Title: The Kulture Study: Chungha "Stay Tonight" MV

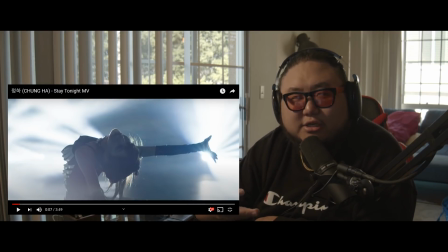464s
But just like having this artsy, very translucent, very kind of like a fluid opening,
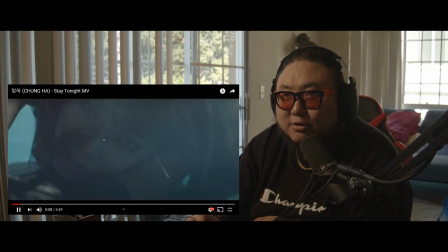475s
already sets the tone for this to be more in that realm of like that Vogue.
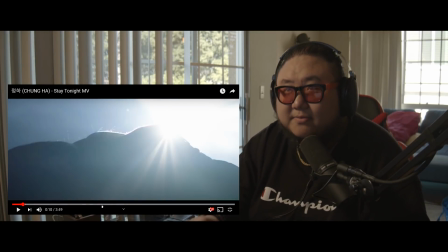481s
Like it, even just take a look at this. Even just this part right here,
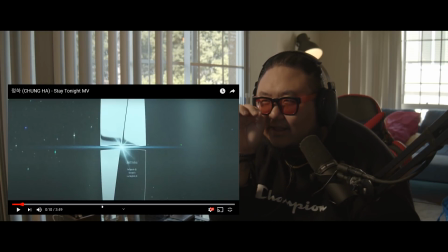487s
like with like the glitter falling and the light, the lens flare, like just like bleeding through.
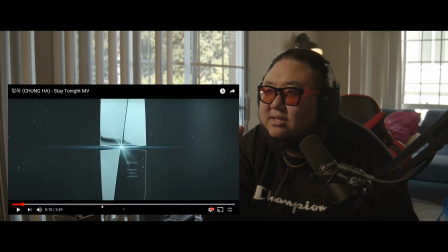494s
I can't necessarily read what it says. It might say something's Pandora.
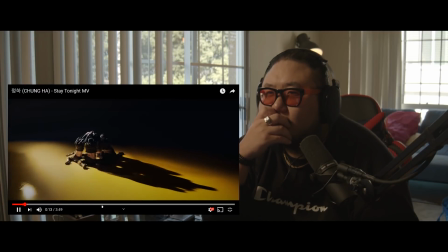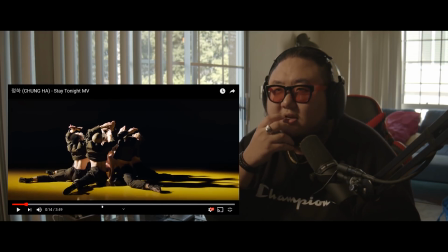506s
God, see this, like watch this camera motion. I love how it reveals her.
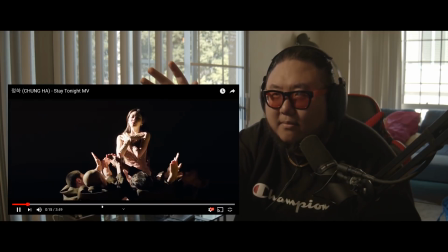515s
It's like in motion, and it's spinning while the camera's also spinning too.
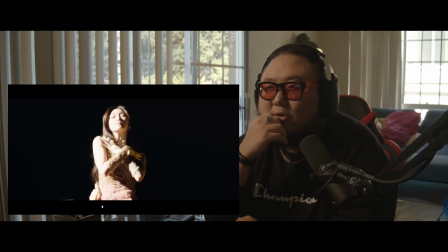523s
That's cool.
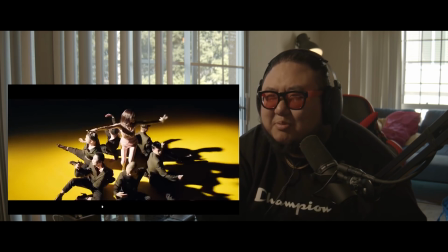528s
Oh, this build up.
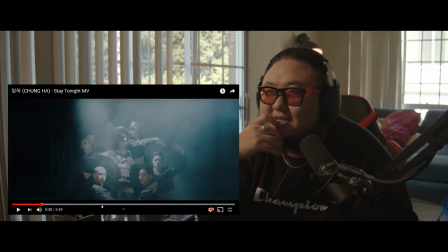535s
That transition is awesome. It was like a flash. Yeah.
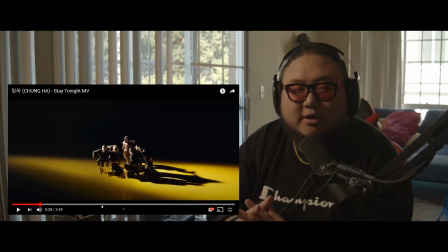540s
See, I feel like that's what also adds into a lot of that kind of fashion runway type of inspiration. Even just that flash, the flashing lights of like a runway show, like the cameras going off.
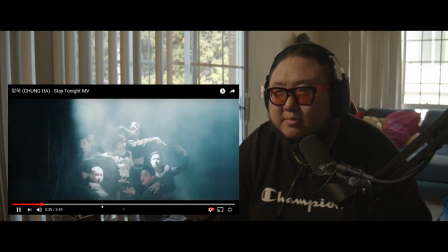557s
That's kind of what that reminded me of. It's like, bam, reveal.
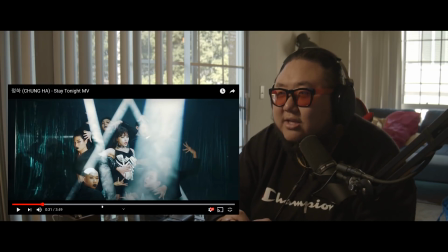564s
God, and like, look at these light beams too. We talked about how you use fog in a scene to capture the light, and this is, I think, the most
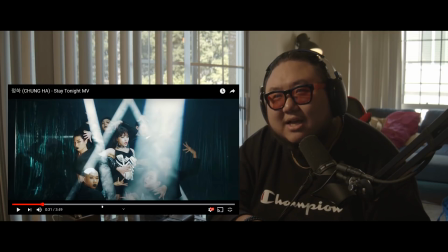579s
strongest example that we've seen, because these lights are really like the fog is really, really thick.
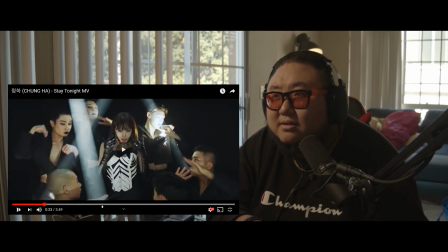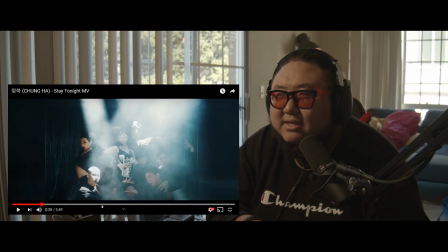592s
Oh, the lights are changing.
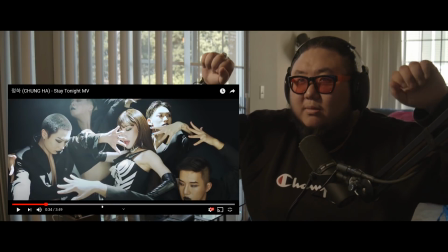599s
Oh, so it looks like they have someone they've either got
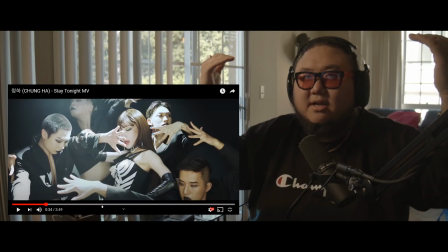606s
a ceiling rack where basically it's like a square bar or a crossbar,
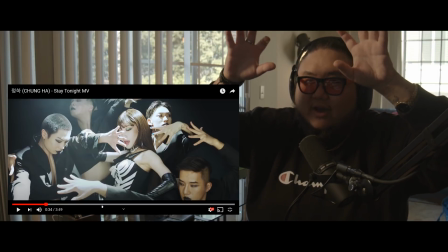613s
and then you have the lights attached to it, and then you've either got someone adjusting it like that,
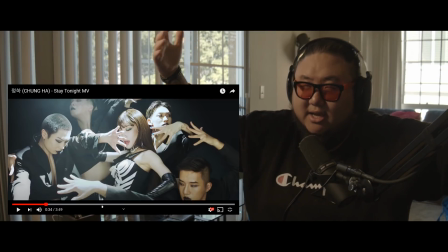619s
or you've got it on like a giant stand and you've got a gaffer adjusting it there.
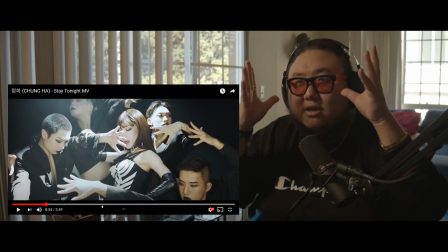624s
But they're adjusting probably the barn doors of like
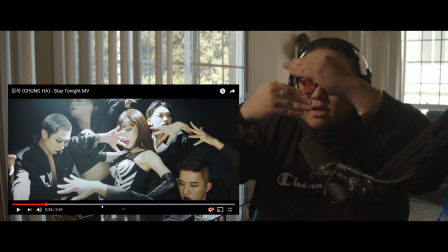628s
opening up the light and closing the light and making the light more of a spotlight and turning into an infill.
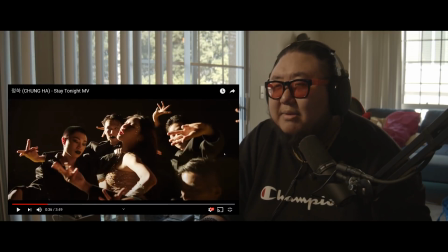636s
I mean, I want you guys to just look at what you're seeing. there's not much to this scene if you think about it, and that's not an insult. Like, I'm saying, like, they didn't pour as much money into this music video as they would for a full title track music video,
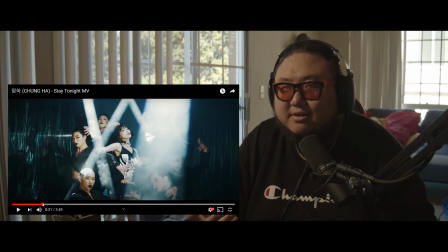654s
but it doesn't feel cheap. Like, what do you really have going on here?
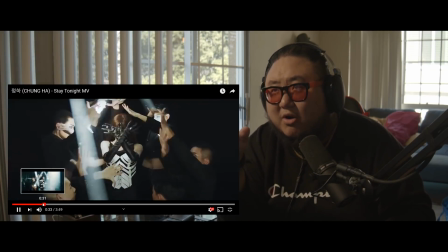662s
You've got like this reflective curtain on the side, but when you get to this part, she literally has just a blank black void.
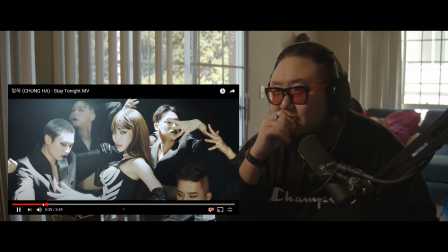669s
It looked like there was a backlight on her very briefly. Even this one, nothing.
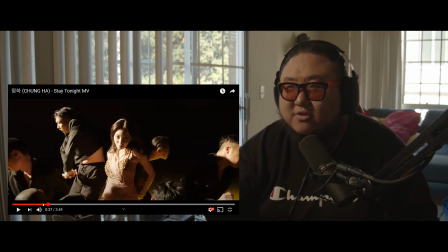676s
No set dressing. You've got a yellow floor, and then you've got this bright, overexposed light providing like a very harsh light. So you have a half dramatic shadow.
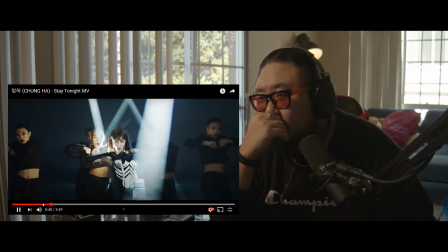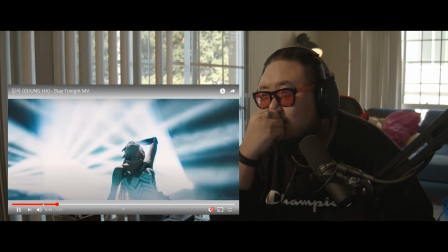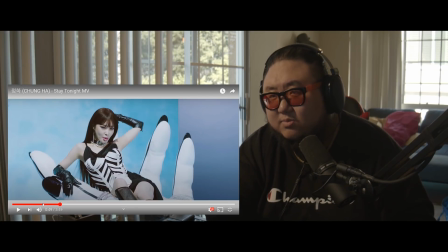698s
Yeah, so looks like they put a lot of money into this one. This one with like this hand.
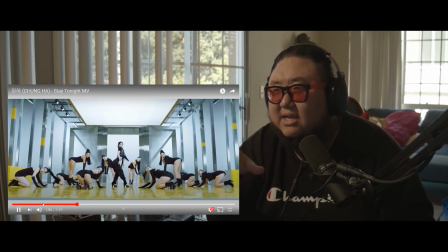721s
So his second dance set.
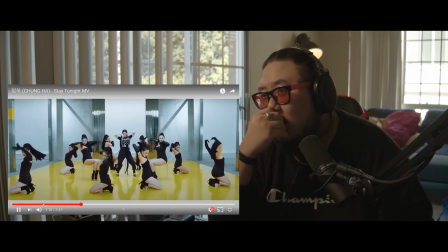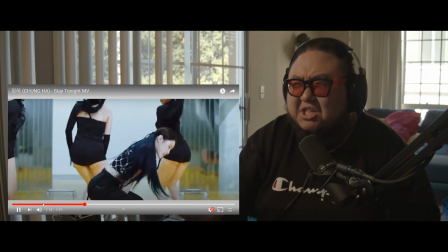729s
Oh, the kick.
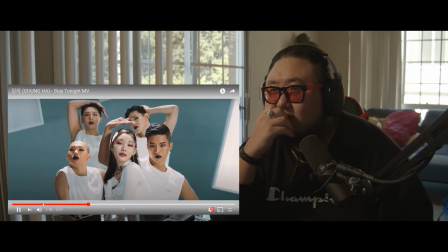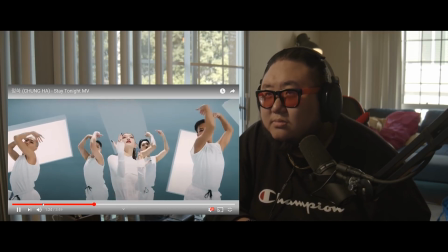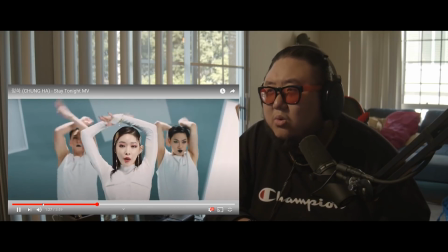743s
Ooh.
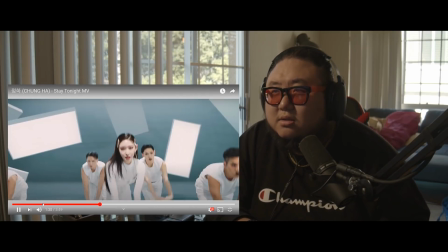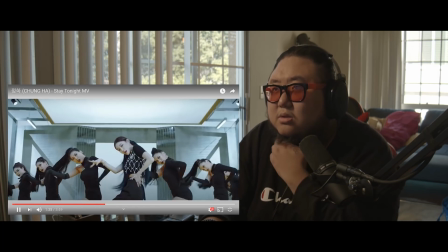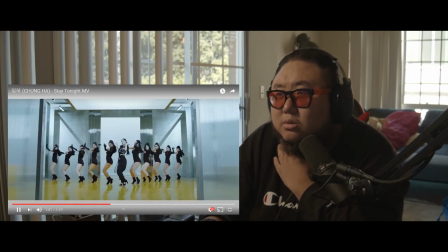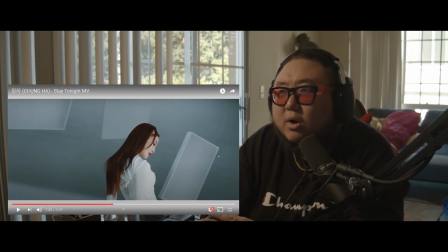759s
I'm very curious as to what this set is. These look like giant LED panels, but they're like floating in the background, but they look like real physical elements. So they might be wires, and then they painted out the wires.
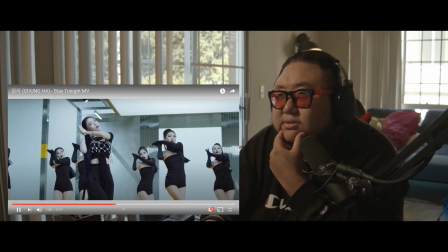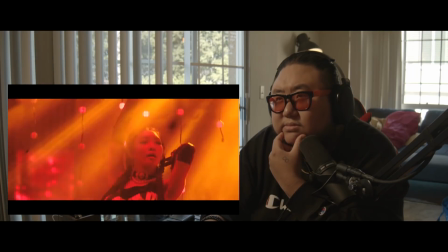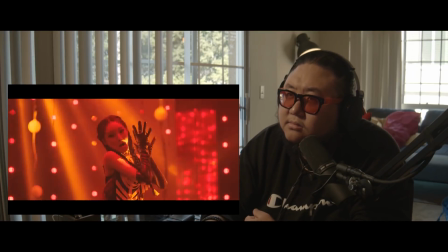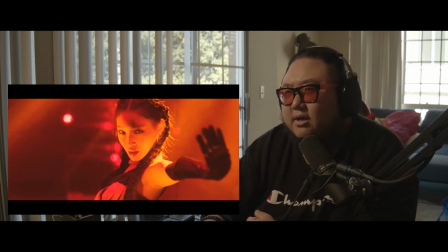792s
Oh my god.
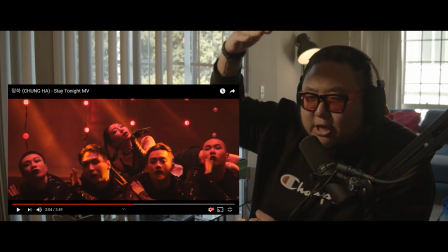796s
I mean, I gotta say, this video, it is like 70% about the lighting.
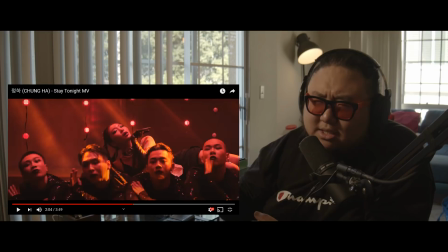803s
So much of this video, it's dramatic, it's beautiful, it's gorgeous,
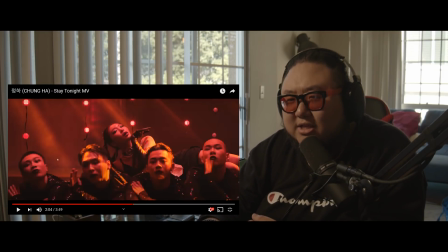808s
but this video, like, look at look at the rays of light right here. Like, this video would be so flat without it. And then they've got another strong, harsh key light over here.
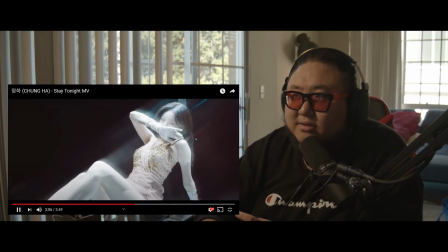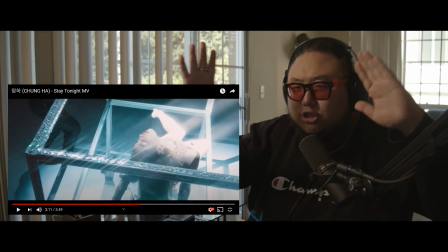825s
And I love that a big part of the video, she's constantly in motion, and it's constantly rotating around her.
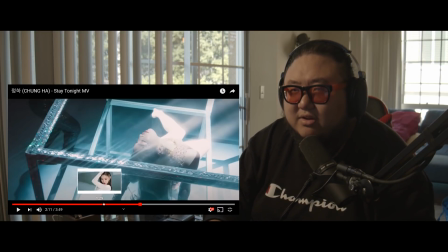833s
Even in the chorus, where we're at 211, okay. Even in the chorus, as the chorus is ending, like, look at this shot right here.
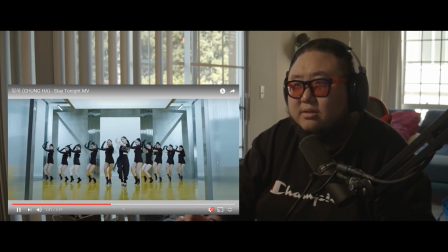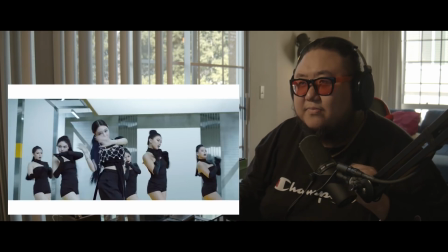845s
Lot of rotating shots. Right here.
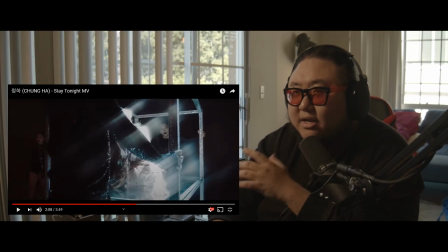855s
Lot of rotating shots, and even here, they're constantly just going around her.
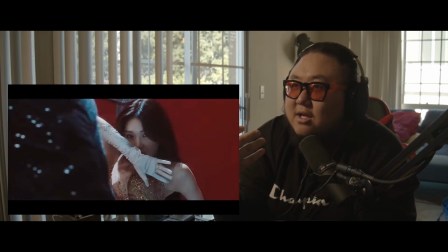863s
Interesting camera motion. I feel like adds so much more to a music video.
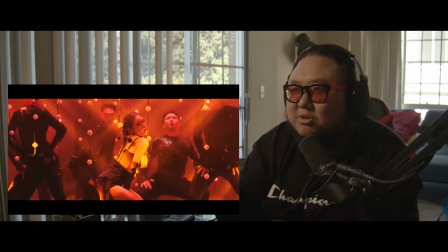869s
God, that kick she does with her backup dancers is awesome.
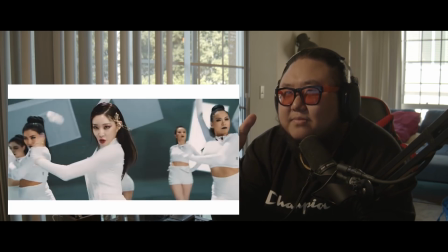876s
I love this set. I love this set.
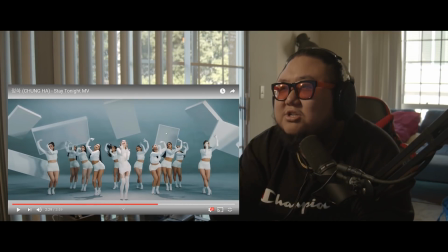881s
I love this set. I love the color scheme. I love that she always switches between all male backup dancers and all female backup dancers. That's great. But I love just everything about this. Just like the white on white aesthetic does not always work.
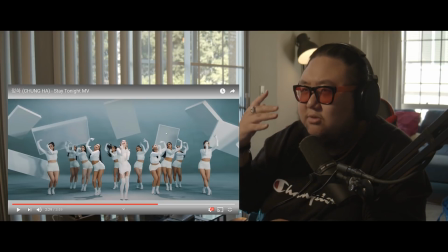895s
It's hard to pull off. She's wearing all white on a white background with white
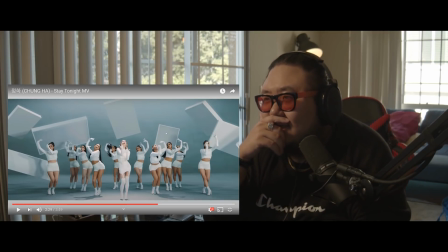905s
white pieces of the LED, although it seems like not all of them might be LEDs, just the two right there, because the other ones don't have an interior panel. But they were able to isolate the white on white by adding is that Honey J?
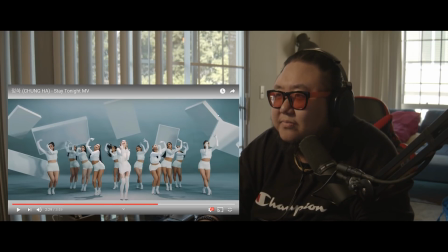923s
Is it? I don't know. By adding teal into the scene, so it's not pure white, but it gives you the illusion of it being white on white, and teal is just not strong enough.
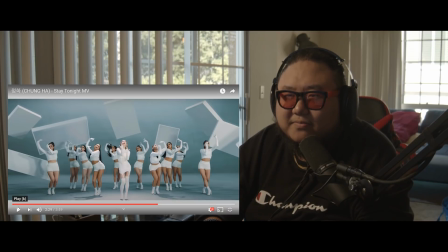937s
It's like a light accent that it provides an interesting enough contrast.
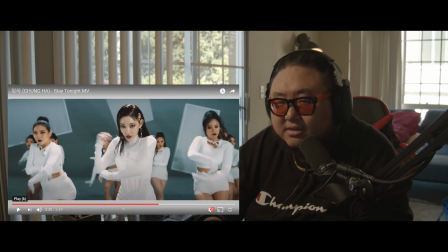946s
That is not Honey Jay. Okay.
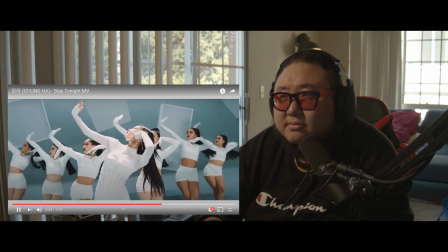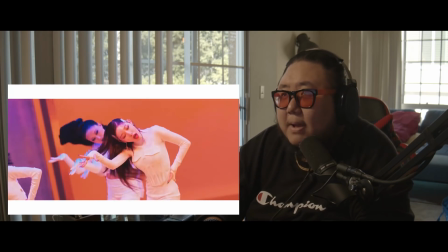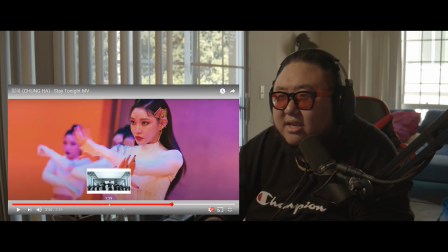962s
So this set looks like this is a reused version of this set right here.